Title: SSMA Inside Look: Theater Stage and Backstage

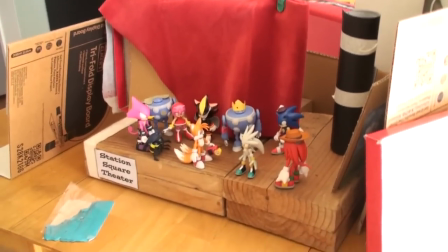Hey guys, back with another behind the scenes video of episode 21, and this is actually the
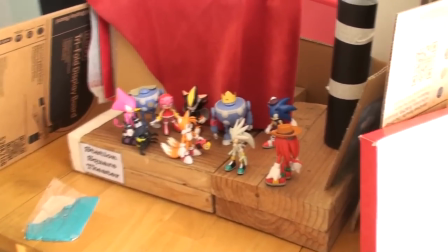backstage of the theater stage set in the main part of the episode, or one of the longest parts of the episode.
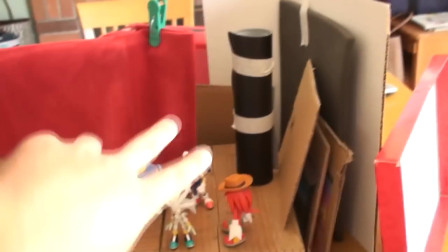It's basically like, well, the backstage. It's if you were to go out through there, it would be the front of the stage.
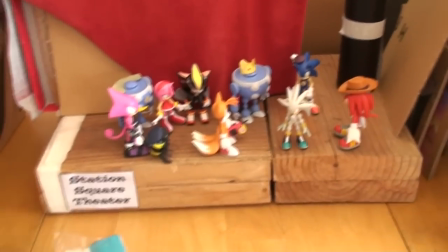Now, a couple things I didn't change. In fact, I didn't even turn the blocks around.
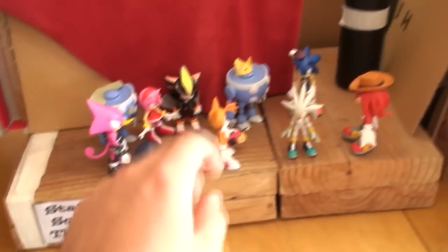I kind of just moved one to the other, but you don't see this part in this part of the episode anyway, so it doesn't matter.
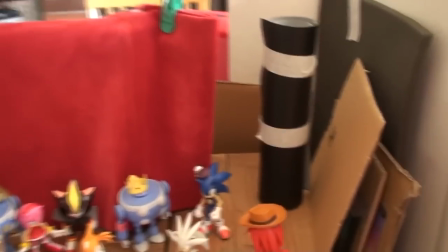And then I just put kind of like some...
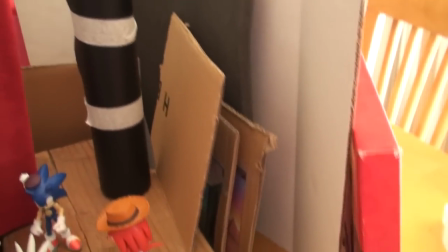These are actually parts of, like, for the backgrounds and stuff that I kind of put back here to kind of signify, you know, actual backstage.
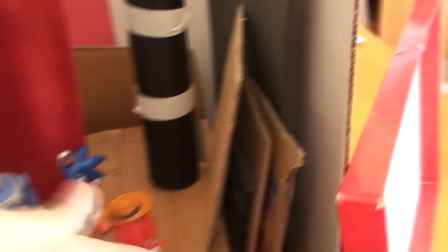It's not really... You can't really clearly tell that that's what that is, but it's, like, that's what it's supposed to be.
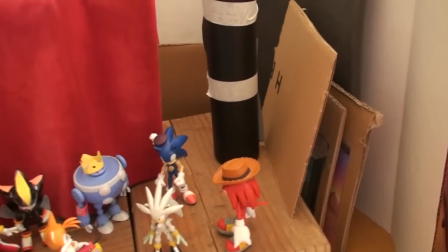It's, like, the backgrounds that cycle through on this that are kept backstage. This is just to block
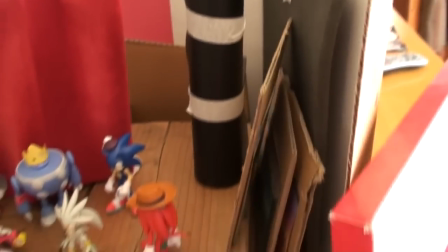more, like, make a narrower space between backstage and front stage, or on stage, rather.
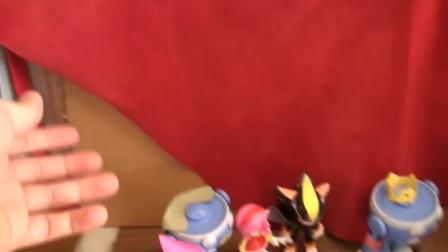For the red curtain, I actually just flipped it around.
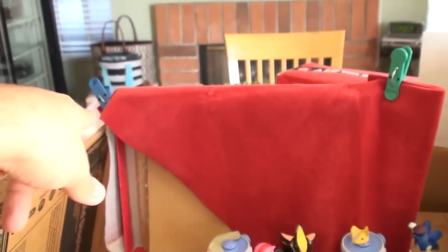So in the actual stage, this green part is over there and the blue part's over there. Those are just clips to hold them together.
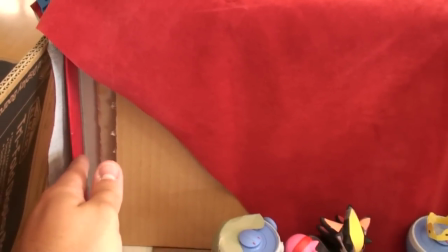This part, which holds the backgrounds, I did not switch, but I didn't need to.
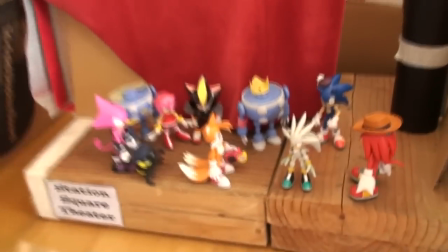Like, I didn't flip it around, but it wasn't needed for this because you only see, like, you know, close-up parts of it like that and stuff.
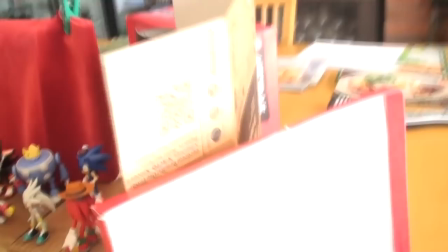As far as the rest of it goes, this is all just stuff to block out light.
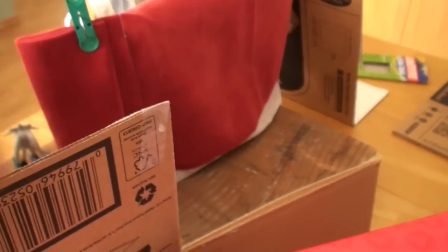And, you know, more of the stage. This would be like, the, you know, the front stage.
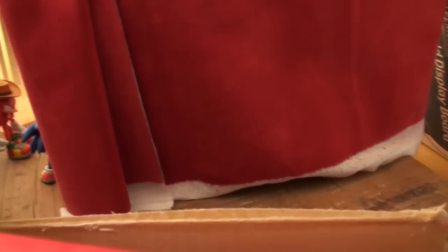Like, this is what you're going to be sitting and watching. And, oh, look, it's backstage back there.
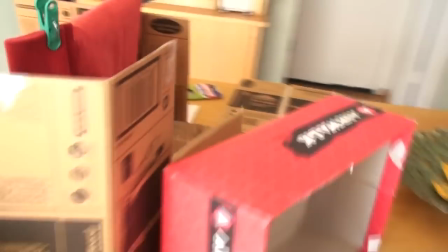You need some more boxes to block some light and whatnot.
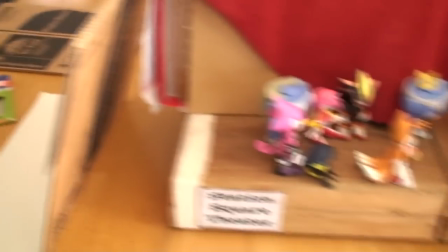So, yeah, that's pretty much as far as it goes for backstage.
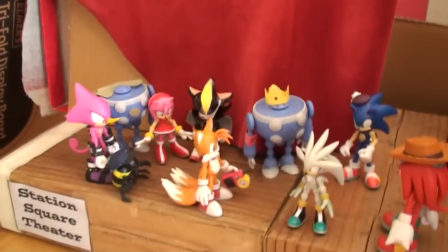It's nothing too crazy, but I knew it wasn't going to be too complicated because backstage is setless.
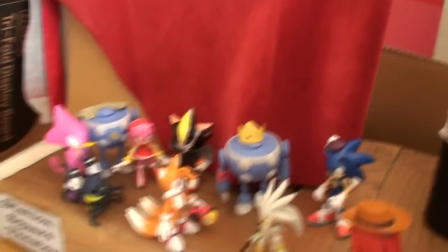Like, there's nothing really to add backstage other than, you know, props and stuff. But, you know, yeah.
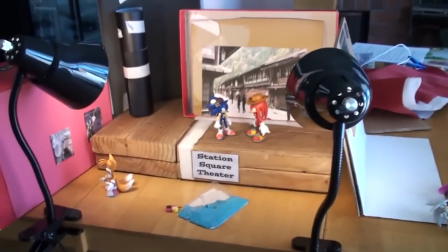King Robin. And this time it's the stage itself, not the backstage that I did last time.
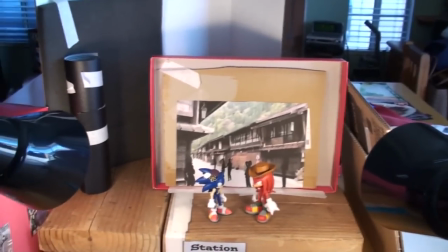Or if this goes up first, I don't know. Whatever. I don't care.
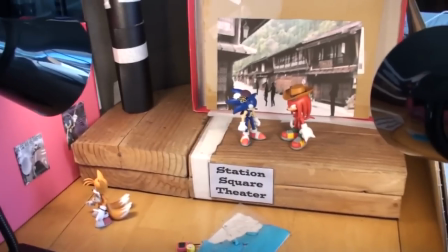So yeah, this is the stage part of the scene in episode 21 when they put on the play.
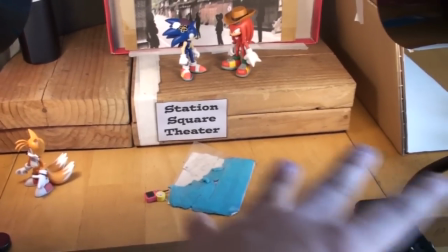Right off the bat, you're going to notice that the entire audience that they're supposed to be is not here.
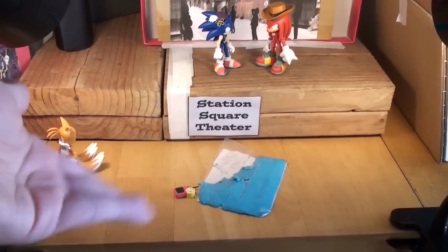You might be asking, why is the audience not here? Why is there just a putty and tails?
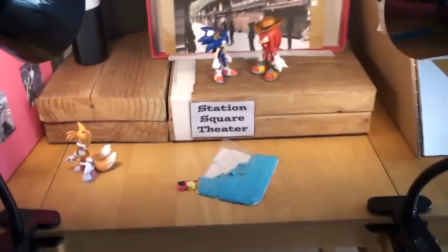It's pretty simple, actually.
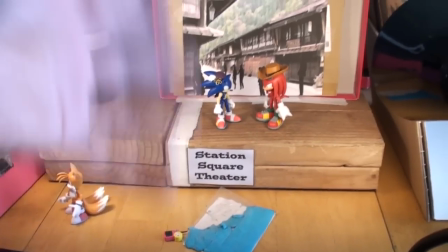It's because if I had the audience here, it'd be really difficult to get the characters to move because I had to reach over the entire audience to get these to move.
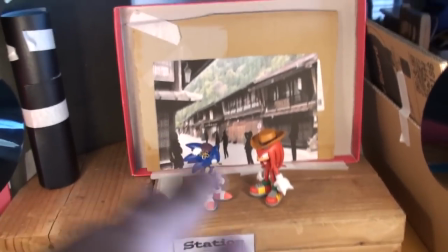And then it'd also just be a waste of space. I had to zoom my camera, like, really far in to get to the shot.
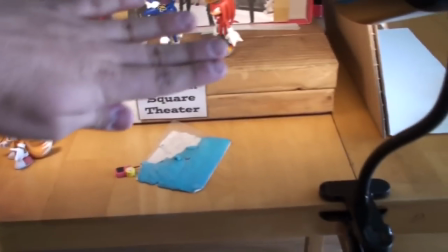Because it'd be way deeper on the table. This is more up.
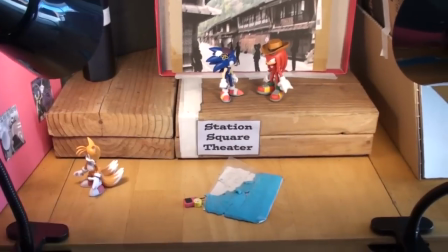And it just makes sense, really, because the audience is going to be shot on a different set entirely, for the most part.
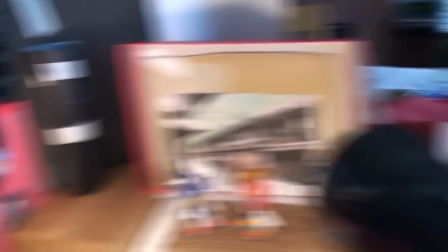These buildings on the side, well, where's the other part of that? There's like the top to this.
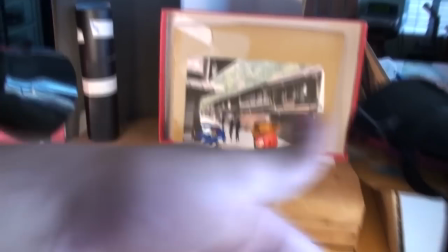There's like two walls that will be here.
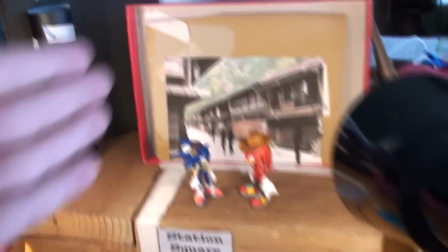But for the most part, it's going to be unnoticeable because this right here is like the set,
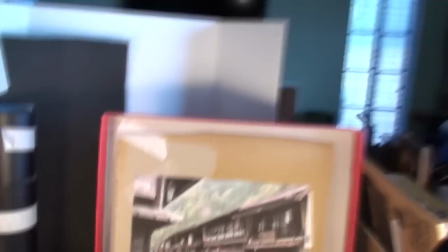and then you would turn around and see the audience looking at the set of the stage.
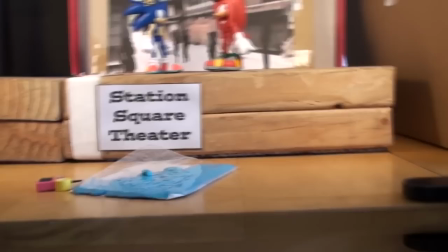And sometimes there'll be a shot where it's like over here, and then the audience member will be right here, and it'll, you know, it'll show the depth.
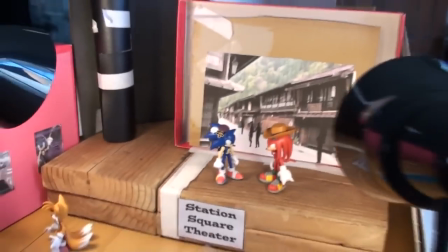But for the most part, they're on two different planes. Now, as far as this set goes,
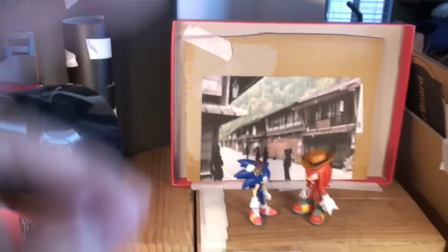this is the first official, well, actually no, the second official set in my show utilizing lamps.
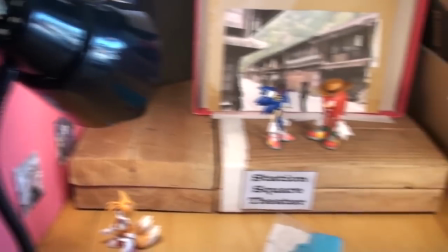The first of which was the Radnick apartment. And I chose to do it on that set for two reasons.
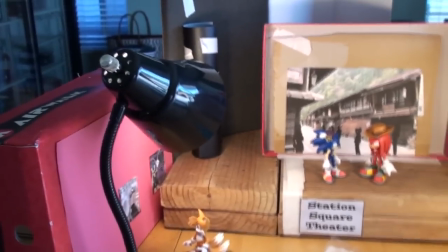One, because I had just gotten them and I wanted to test them and see how they look.